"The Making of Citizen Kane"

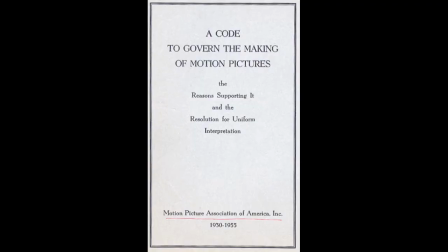242s
The Hayes office, responsible for the reviewing and censoring of American motion pictures according to Hollywood standards,
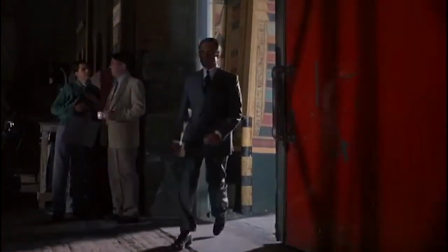248s
objected to a scene set in a brothel, while the skyrocketing budget caused RKO to axe a segment of the young Kane vacationing in Rome.
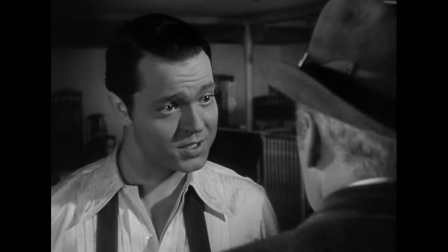255s
Though Wells and Mankiewicz brought different elements to the film, and at different points, it is clear that Citizen Kane would not exist as it is were it not for the collaboration between the two.
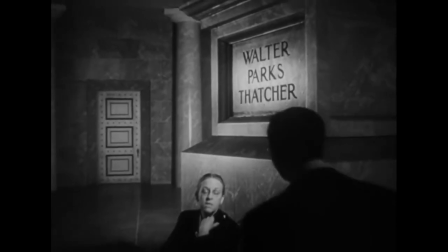264s
An element crucial to Citizen Kane is its elaborate and large-scale sets.
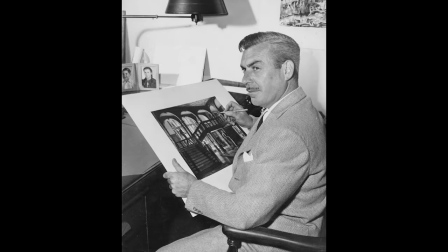268s
To that end, RKO appointed one of its top-tier art directors, Perry Ferguson, to the project.
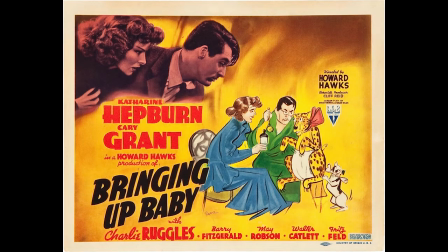273s
Ferguson had cut his teeth on bee pictures, but eventually made a name for himself working on some of RKO's biggest movies.
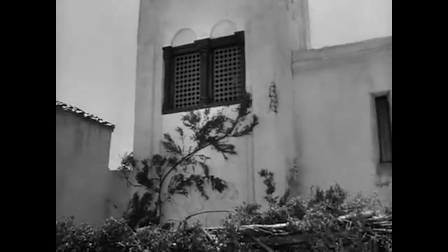279s
This experience made Ferguson an expert at working on expensive, high-risk projects, making him an ideal match for Kane.
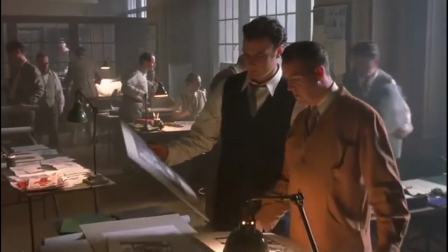286s
Wells and Ferguson would discuss scenes at length, with Ferguson taking notes and using these conversations to instruct the art department in their sketches.
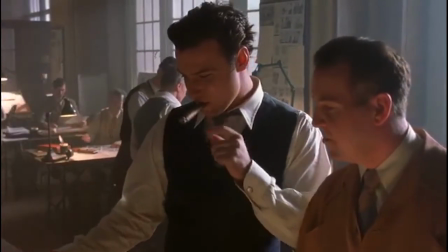294s
These sketches would then be brought to Wells for approval, with the process continuing until satisfaction was reached.
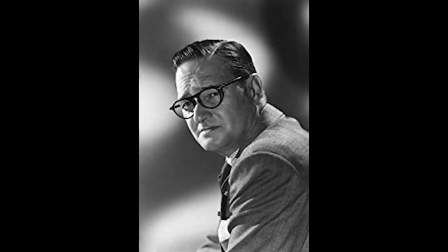299s
This collaboration was deepened with the arrival of cinematographer Greg Toland.
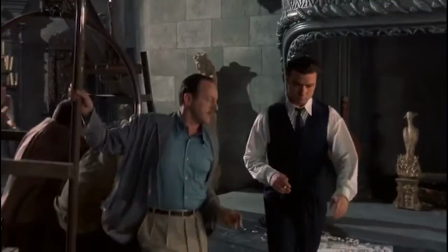303s
The three men formed a creative nucleus for Kane, meeting every morning to discuss virtually every visual aspect of the film.
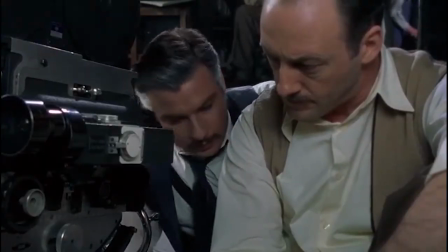309s
Wells and Toland's photographic ambitions necessitated certain choices for Ferguson in the art department.
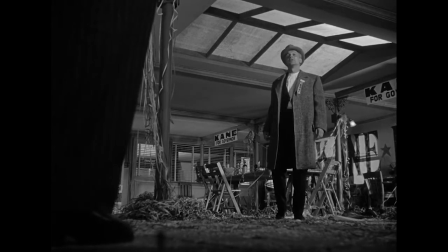314s
For example, the desire for many low angle shots required building sets with ceilings.
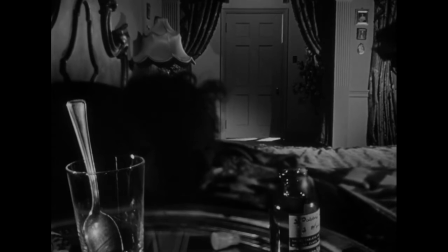319s
Additionally, the recurring use of deep focus, wherein objects in the background and the foreground could be in focus at once,
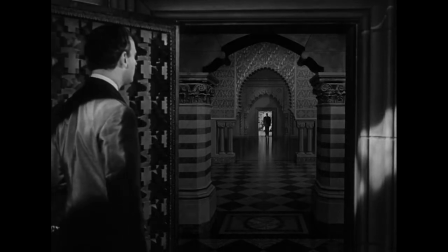325s
meant Ferguson had to design deep sets that allowed for this design.
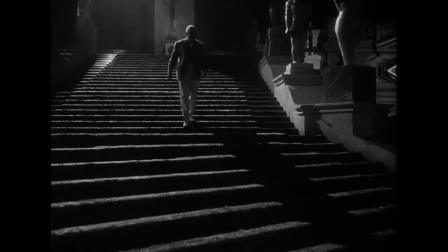329s
Sometimes this was accomplished through illusion, as with the Xandadu set, where black velvet rolls were used in the background to imply an extreme depth.
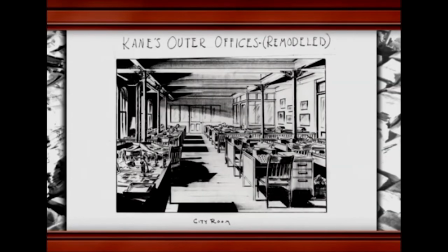336s
The efforts of the art department, under Ferguson's direction, were not merely technical aspects of completing the film, but creative endeavours crucial to the storytelling.
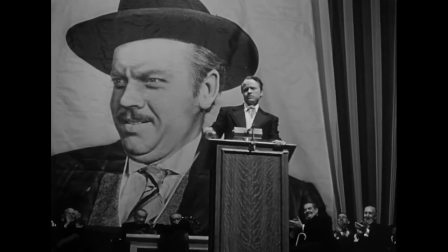345s
Take the stage during Kane's political rally. The large banner, paired with the low angle shot, emphasize that Kane is at the height of his hubris.
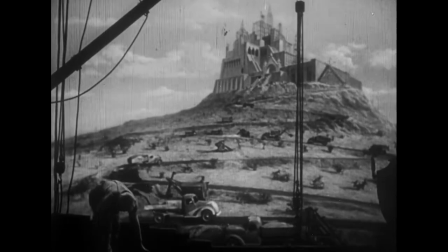352s
Better still, Kane's home of Xanadu, which mirrors its owner's personality. Though grand and impressive from the outside, the inside is revealed to be hollow and empty.
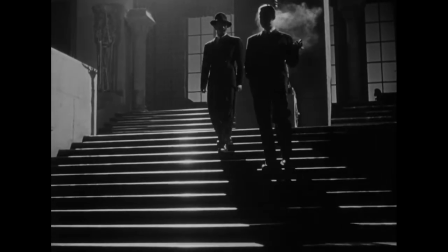361s
The design may not make total architectural sense, but an art department's job is to help tell the story, not create realistic architecture.
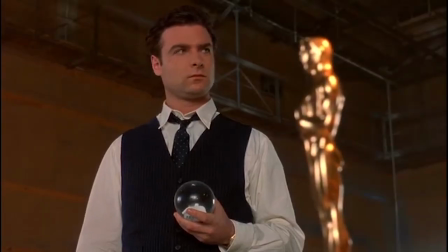368s
One of Wells' most crucial collaborators was director of photography Greg Toland.
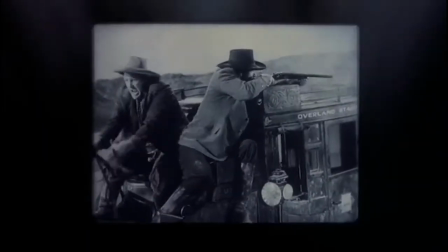372s
Not only did Toland teach the newcomer Wells many of the basics of cinematography, but he also imparted to the young director the importance of cinematography in telling a film's story.
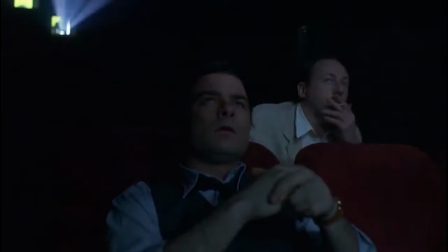381s
Together, the two mapped out a visual plan that emphasized wide angles, high contrast lighting,
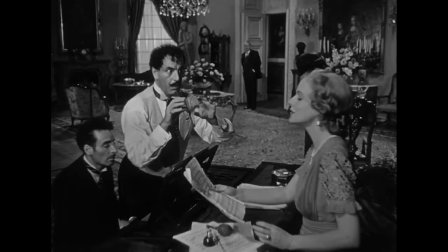387s
long takes, camera movement, deep focus, and multi-plane compositions.
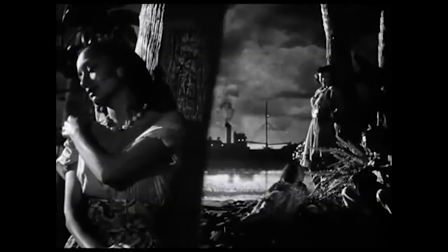392s
Toland had employed similar techniques before, notably in his collaborations with John Ford just a few years earlier,
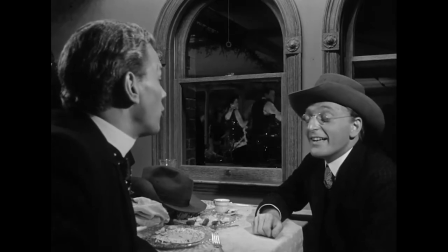398s
but with Kane, Toland was able to push these techniques to further extremes.
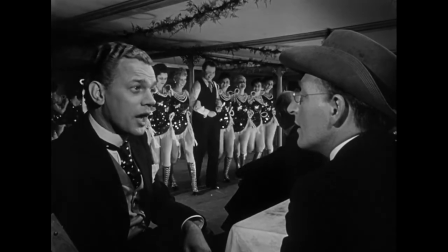402s
Furthermore, such cinematography choices in Citizen Kane were not just a matter of style, but crucial storytelling tools.
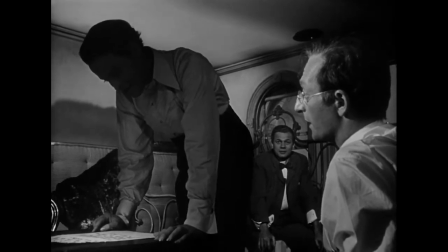408s
High contrast lighting emphasizes the moral contradictions of Kane himself, an idealistic dreamer who was overtaken by greed and hubris.
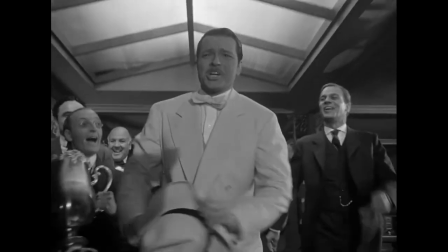416s
Much of Kane's rise in the film is characterized by bright lights, his downfall by dark shadows.
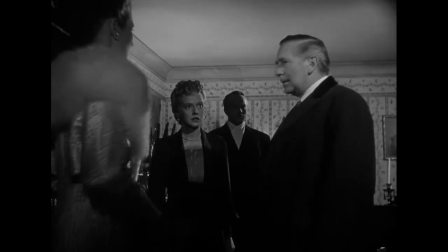421s
Deep focus and multi-plane compositions, meanwhile, are used extensively to denote power dynamics.
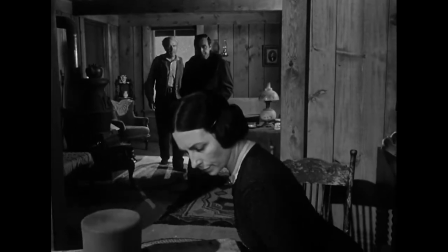426s
Take this scene where Kane's adoption by Mr. Thatcher is being discussed. Mary Kane sits in the foreground, conveying her power within the scene.
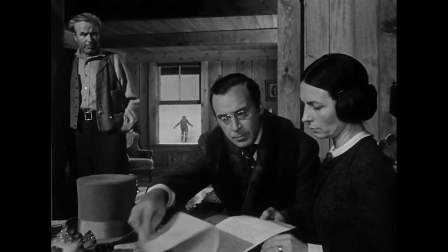434s
Sitting next to her is Mr. Thatcher, suggesting the two are in agreement. Mary's husband stands on the opposite side of the frame and in the middle ground,
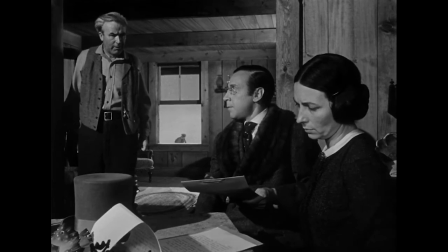441s
suggesting that he has less power than his wife in deciding their child's future, and that they have different views on the subject,
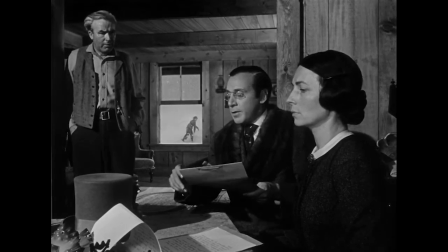446s
at least until he hears about how much money is involved. Between them is the young Kane, both physically and as the object of their disagreement,
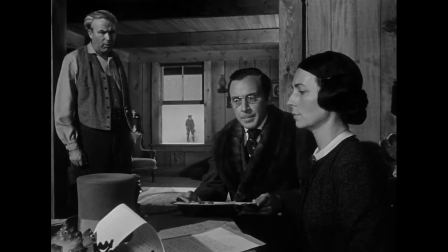453s
and his placement in the back of the frame communicates his lack of power in the choice being made about his fate.
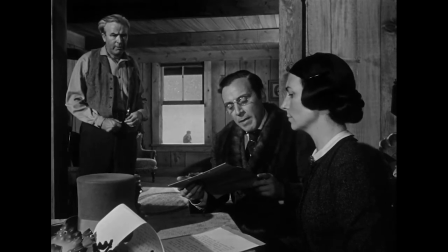458s
By using multi-plane compositions and a set that enables deep focus photography,
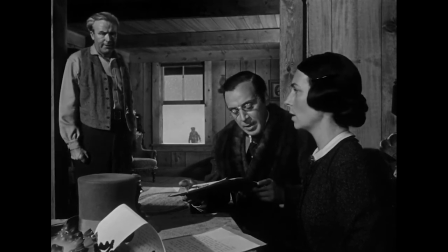463s
the film is able to communicate multiple relationships and power dynamics in just a single, carefully conceived and designed shot.
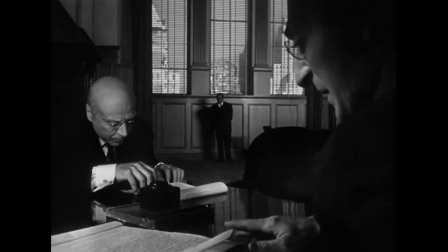470s
Another example of articulating power dynamics through cinematography, as well as set design and staging, is this scene where Kane has to sell off assets in the wake of the Great Depression.
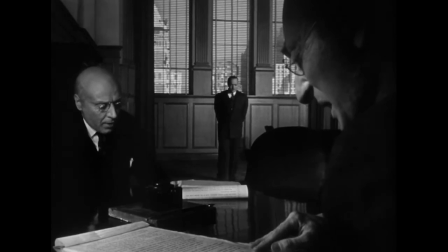479s
Initially, Kane retreats to the background, where he is dwarfed by the large set, signifying his dwindling power.